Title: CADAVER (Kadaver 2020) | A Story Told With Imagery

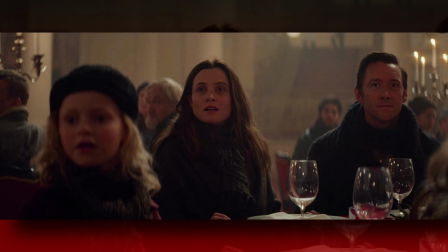Once we're in the hotel, the patrons are fed a feast, and the owner Mattjis explains that this is not a show with acts on stage.
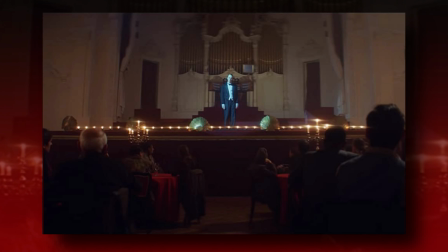Instead, it's an interactive experience. Before the show begins, we're shown Leonora and Jacob having a conversation with the other couple at the table.
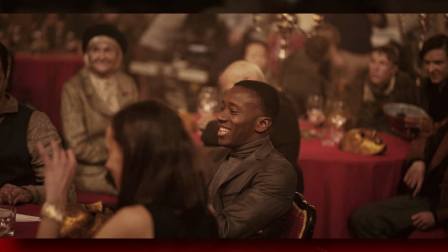The couple, Catherine and Lars, engage in conversation as though they're visiting as well, but on a realism spectrum.
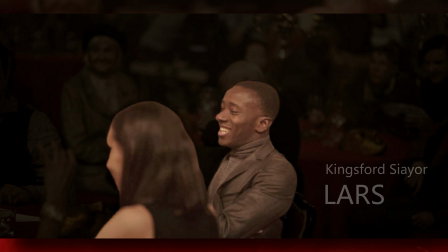If the whole world has been affected by war, how are these two still so put together if they've been living under the same conditions as everyone else? More clues that gave away their part in the story was the color of their attire. They both appear to be wearing black, though it's a little more obvious on Catherine.
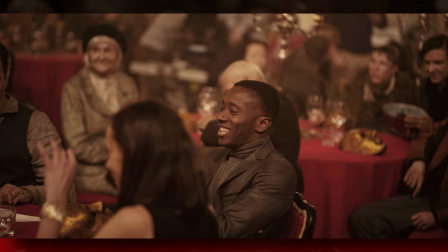Black in movies with an emphasis on metaphors and symbolism usually means darkness, or evil. The black worn by the couple gives us a clue that they may be more than mere patrons of the show.
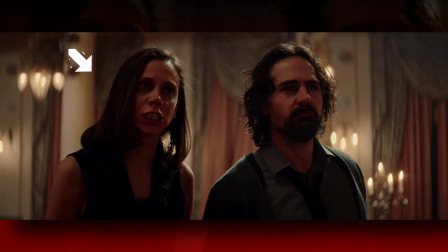We are immediately thrust into the action. Raquel walks in and starts an argument with David.
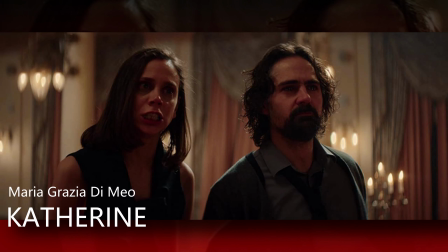This scene is a little jolting, so it's unclear if this is part of the act, at least until we see her walk through a spotlight when she exits. Raquel, the angry woman, is also wearing black.
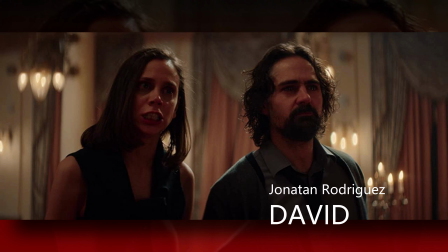David says his piece, and a woman who I thought was his mother at first begs him to enjoy his time with the family.
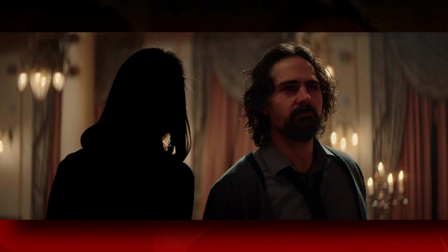He storms off and the official tour begins. The angry man is wearing shades of blue, which seems to separate him a little from the other characters in the act.
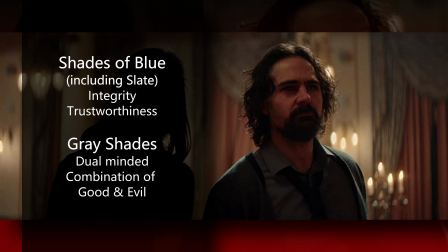Blue can have different meanings depending on the shade. The variations of blue in his costume while omitting dark blue gives the idea that this person should be trusted because he's just a regular guy.
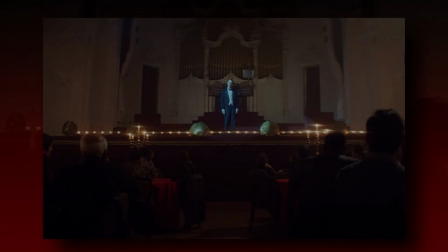As Matthias stated, this is not a show with acts on stage.
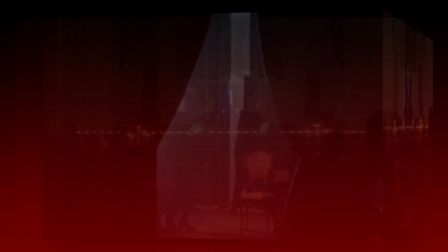Instead, it's an interactive experience where the participants will be guided through hallways of acts, seeing a different life experience with every room.
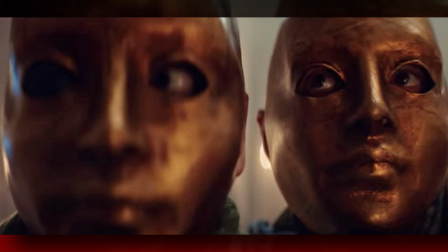The participants are instructed to wear masks, and as the tour commences, we follow the group through the hallways of the hotel,
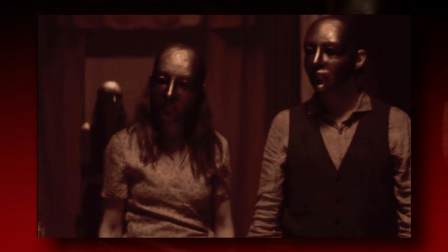where strange things start to occur and the line between reality and imagination become unclear.
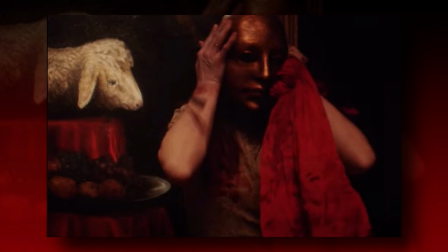We can't tell if Leonora is seeing what she is claiming to see or if it's just her mind playing tricks on her.
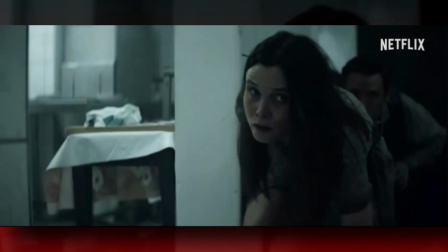By the end of the film, we discover the magnitude of the situation the family has gotten themselves into,
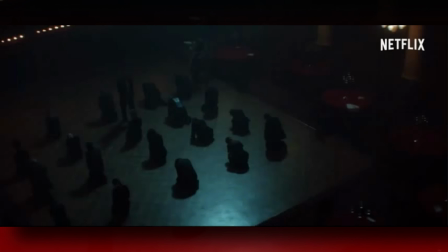why the hotel has these shows, and how it's able to continue its operations in spite of the rest of the world coming to a screeching halt.
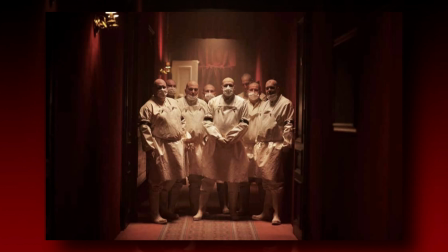In a nutshell, I honestly had fun watching this movie. Some parts that I found funny weren't intended to be, but nevertheless, it was a fun time and I didn't feel like my time was completely wasted. The movie didn't do a lot in terms of suspense or mystery for me personally, but it does beg the question of what a person would do in this type of circumstance if it was the only way you could sustain. It also touches on mob mentality and if a person is willing to stand up for what's right in the face of opposition at the risk of losing everything.
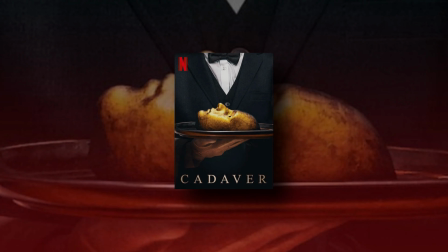If you like suspense and mystery thrillers that tell you what's going to happen before it happens, you may enjoy this film.
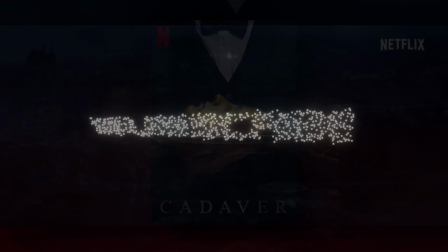If you would like to watch it, it's currently available on Netflix. And on that note, have an awesome day, be good to yourself and good to others. Peace.